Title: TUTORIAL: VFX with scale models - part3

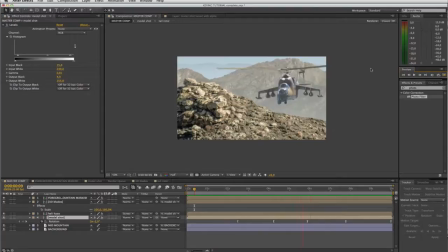524s
Right, there we go, not looking too bad. So I'm happy with that. I think we are ready to go and add our finishing touches, which is a layer of heat haze.
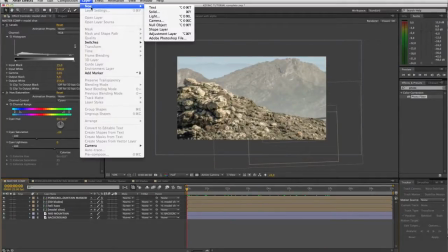537s
So I'll start by adding a foreground layer of heat haze using an adjustment layer, which I've just applied, layer adjustment layer.
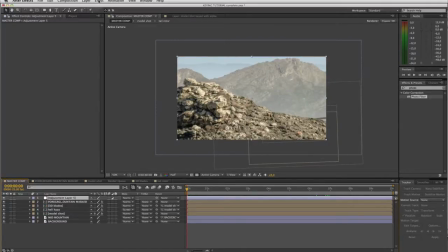544s
And to this top adjustment layer, I'm going to apply effect distort turbulent displace, and whoa, you can immediately see what that does. Looks pretty crazy. So let's change these amounts, or let's actually start with evolution.
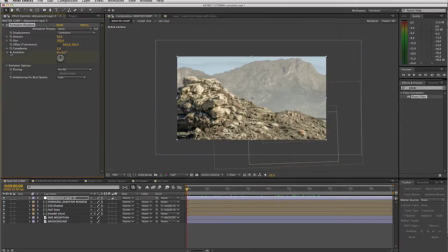564s
So I'll keyframe the evolution at 0. I'll go to the end of our animation and I will set another keyframe for, say, 80 revolutions. If I quickly show you what this is doing, I'll just show you a few frames of it.
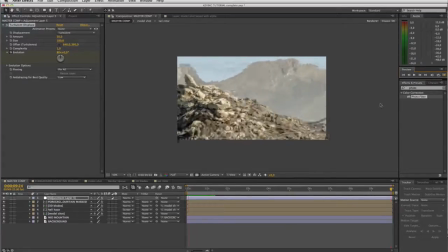581s
You get the idea. So that's our shimmering heat haze. Obviously the scale is way out at the moment, so we will pull the amount and the scale down to kind of a more believable region. So let's say amount 17, and the size we'll take down to,
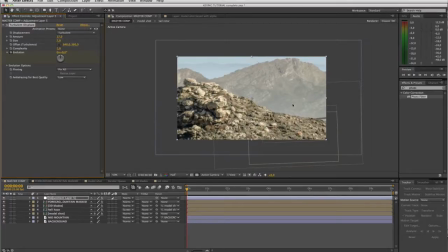599s
say, 7. And now if I do a small RAM preview,
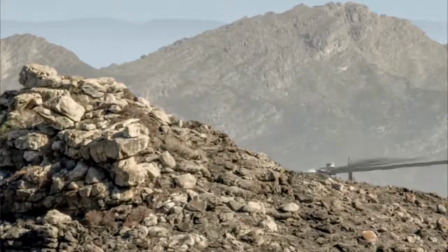603s
there you go, and now you see you're getting that kind of shimmering heat haze effect as you would expect on a hot day out in the desert in Afghanistan.
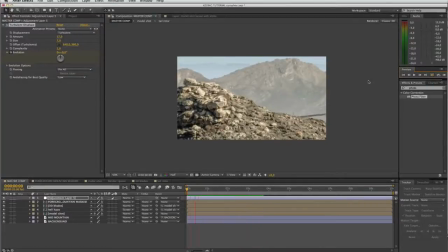611s
So that's great. That's our one layer of heat haze. And like I say, that's our foreground layer on top of everything. Let's duplicate that layer. So I'll click it, layer edit, duplicate. And I'll put this next layer behind our foreground mountain, but in front of our helicopter.
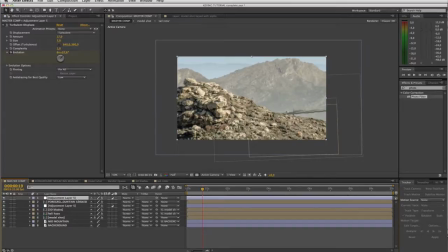631s
So we now have two heat haze layers. And now it's important that they are different scales. This foreground layer, I guess you could argue, is the heat haze coming off this foreground mountain. And then the next layer, which is behind the mountain, is the heat haze that's kind of in this valley where our helicopter is rising up.
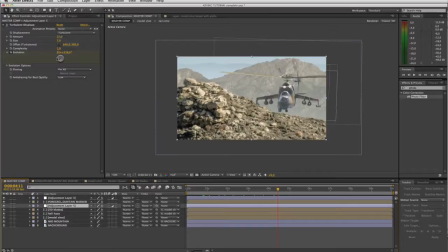647s
So the second one we want to make, we can leave the evolution the same, but we want to make the amount, higher, but the size a whole lot smaller.
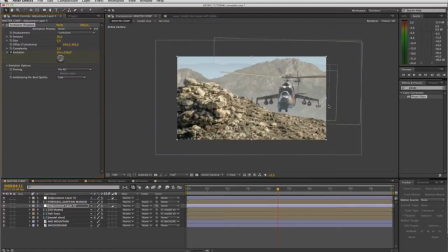663s
There we go, and you can see how it kind of breaks up the edge of our helicopter if I just go back to full size.
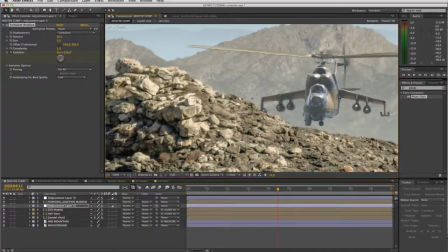670s
There you can see what it's doing. You have to kind of play with a setting that you think feels right here. Maybe I've added too much, maybe that's more believable. Let's just go back to half res.
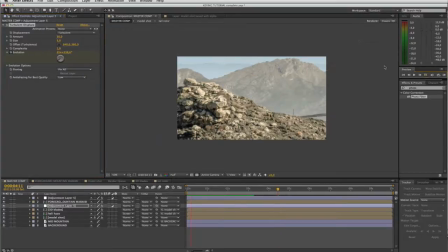688s
And let's do a RAM preview of that. There, it gives you an idea of the heat haze that we've got. Great, so the final step now is just to add some small realistic touches. I'll take this master comp and I'm just gonna drop it into a new comp.
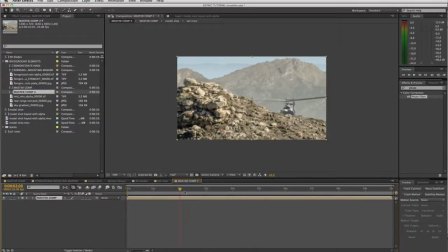707s
And I wanna add the slightest amount of camera shake as if our long lens camera is mounted on a tripod and is being sort of buffeted and moved by the wind. So I'll start by scaling this layer up to about 102%. And then I'm gonna use an expression now on my position channel.
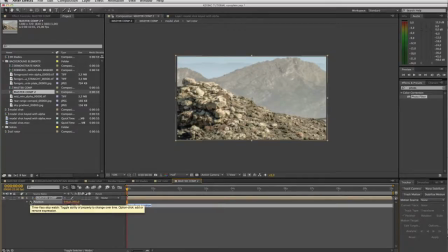727s
So I need to alt click to access expressions, and I'm gonna type wiggle bracket, let's say 10 times a second, 15 times a second, and magnitude, let's say 3 pixels, close my brackets.
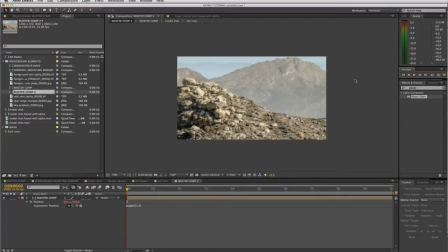747s
And let's play that back, see what we get. Right. So there you can see the shot we're getting now. Just a very, very subtle thing, but it just, to my eye anyway, adds a nice layer of realism, as if a cameraman really was out there in the mountains being pushed around by the wind.
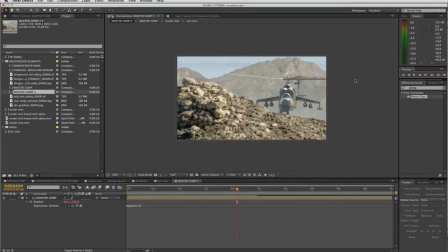768s
Now our last step is to obviously just apply a grade to this. And again, this is a very personal thing.